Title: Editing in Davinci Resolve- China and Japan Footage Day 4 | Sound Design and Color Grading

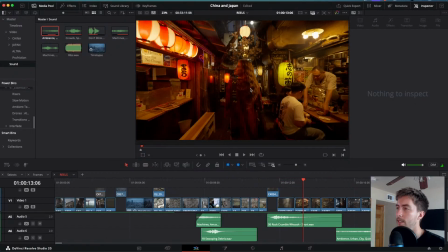So here we need chatter, we need people talking, we need some
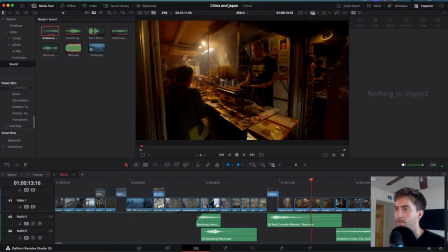bowls clinking, we need some sizzling on a fire, a little flame burst here.
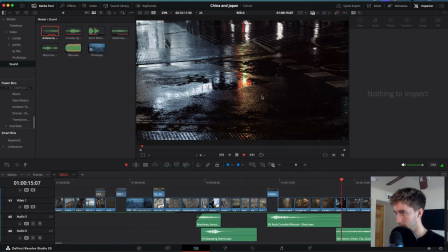We could even do some like meat sounds, meat getting cooked, rain, heavy rain, so they get the vibes.
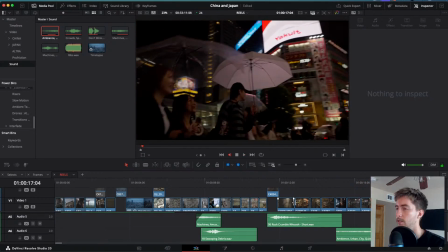And then this is like chaos. I need people, so this is gonna get a little tedious. Oh no, not this again.
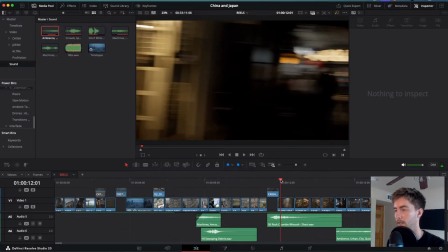We might have a little bit of a problem with the Samsung.
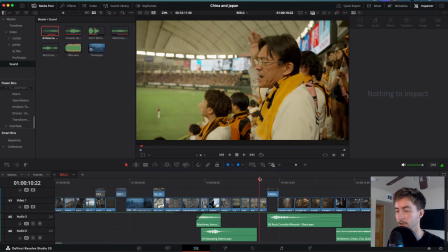Okay, so let's just do it. It's super tedious, but let's get it done. So here,
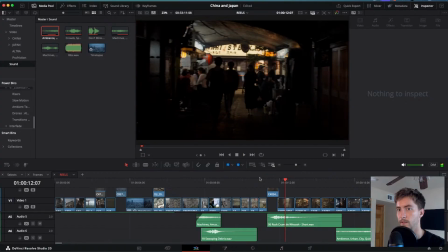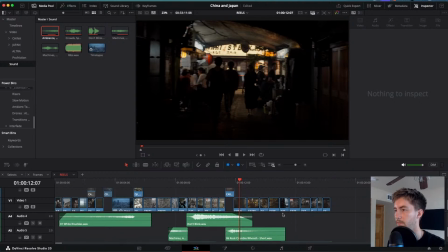toast sound. Where do you want the toast sound?
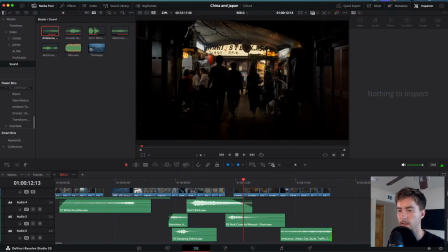So this, let's do definitely not that ambience. I'll show you guys what I'm using here, Soundly.
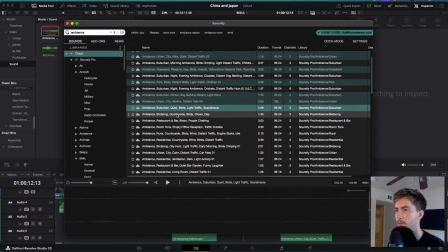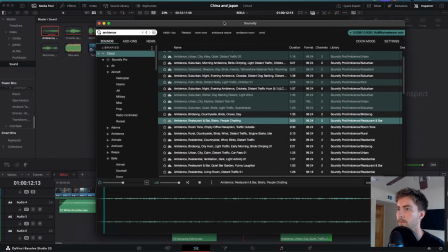There we go, that's good. So we can like turn this down.
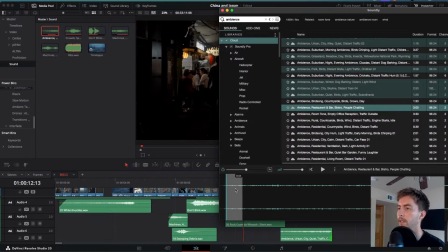So let's grab this and throw it in here.
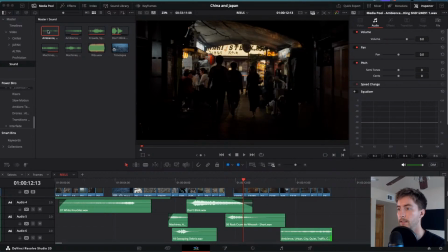So that's how Soundly works. It's really nice that we have a tool like Soundly.
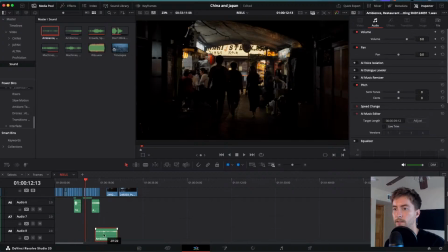Let's bring this down. I wish I had more space, but I want you guys to see it too. I'll move it just a tad,
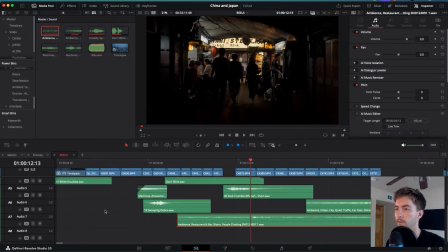so we have more space here.
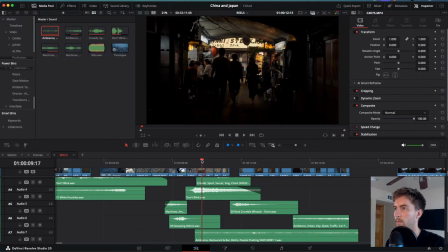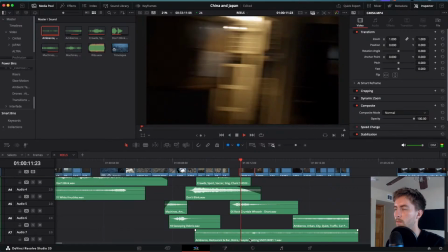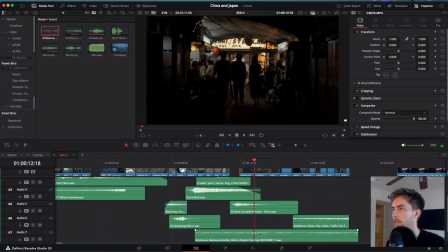But it sounds super like echoey. Let's think about this.
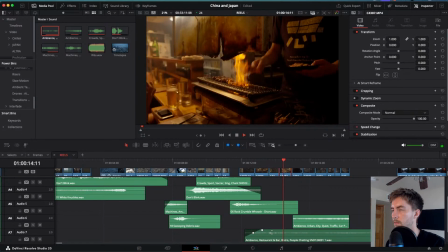Let's definitely turn it down. I think that's okay actually right here.
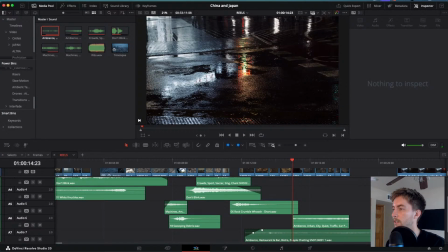I think that's okay. And then we can turn it off here.
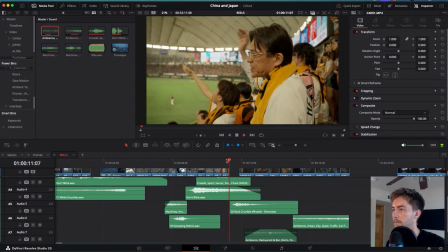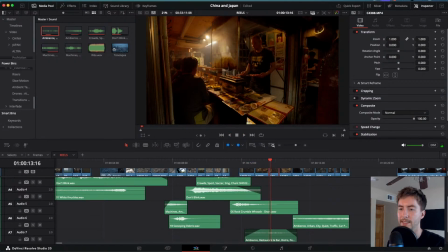Let's do like a cooking meat sound.
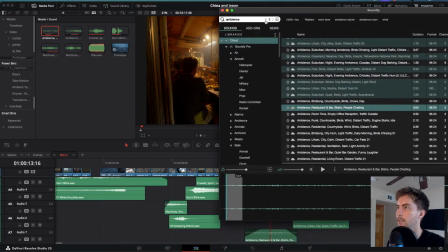Let's do like cooking.
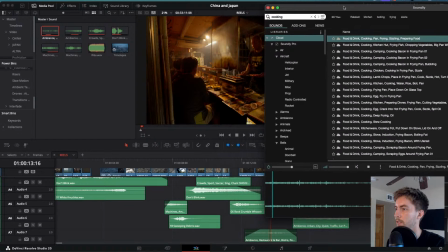Perfect. This is perfect.
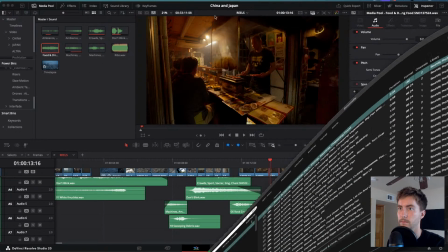And guys, Soundly, this is where it's at for sound design.
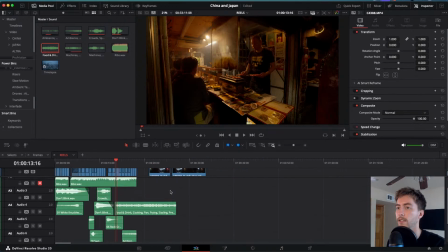In terms of like actually getting sound effects for what's happening.
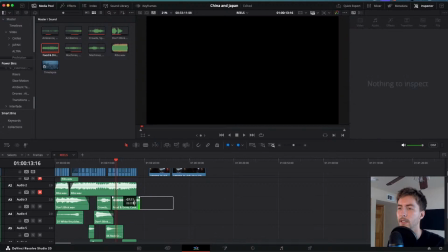I forget what it's called. Foley? It's a really good Foley.
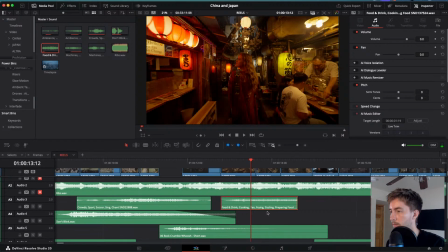So let's do a little level where you hear it but you don't see it yet.
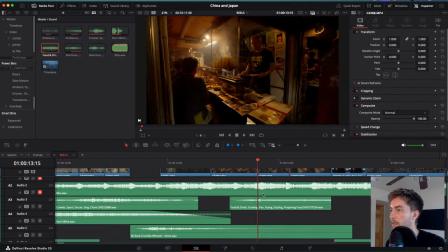So let's turn it down here.
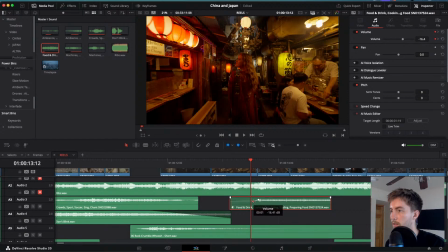Here, let's turn it down. Let's turn this down as well.
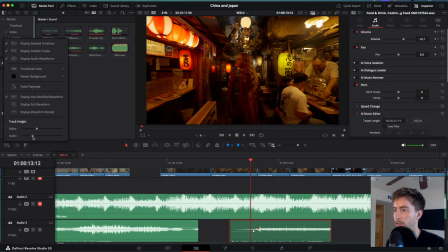Also, we need to make our timeline audio a little bit bigger while we're doing this.
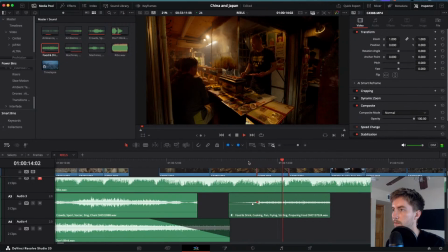Let's turn this to like -5. And then once it gets to here, it's full blast sound.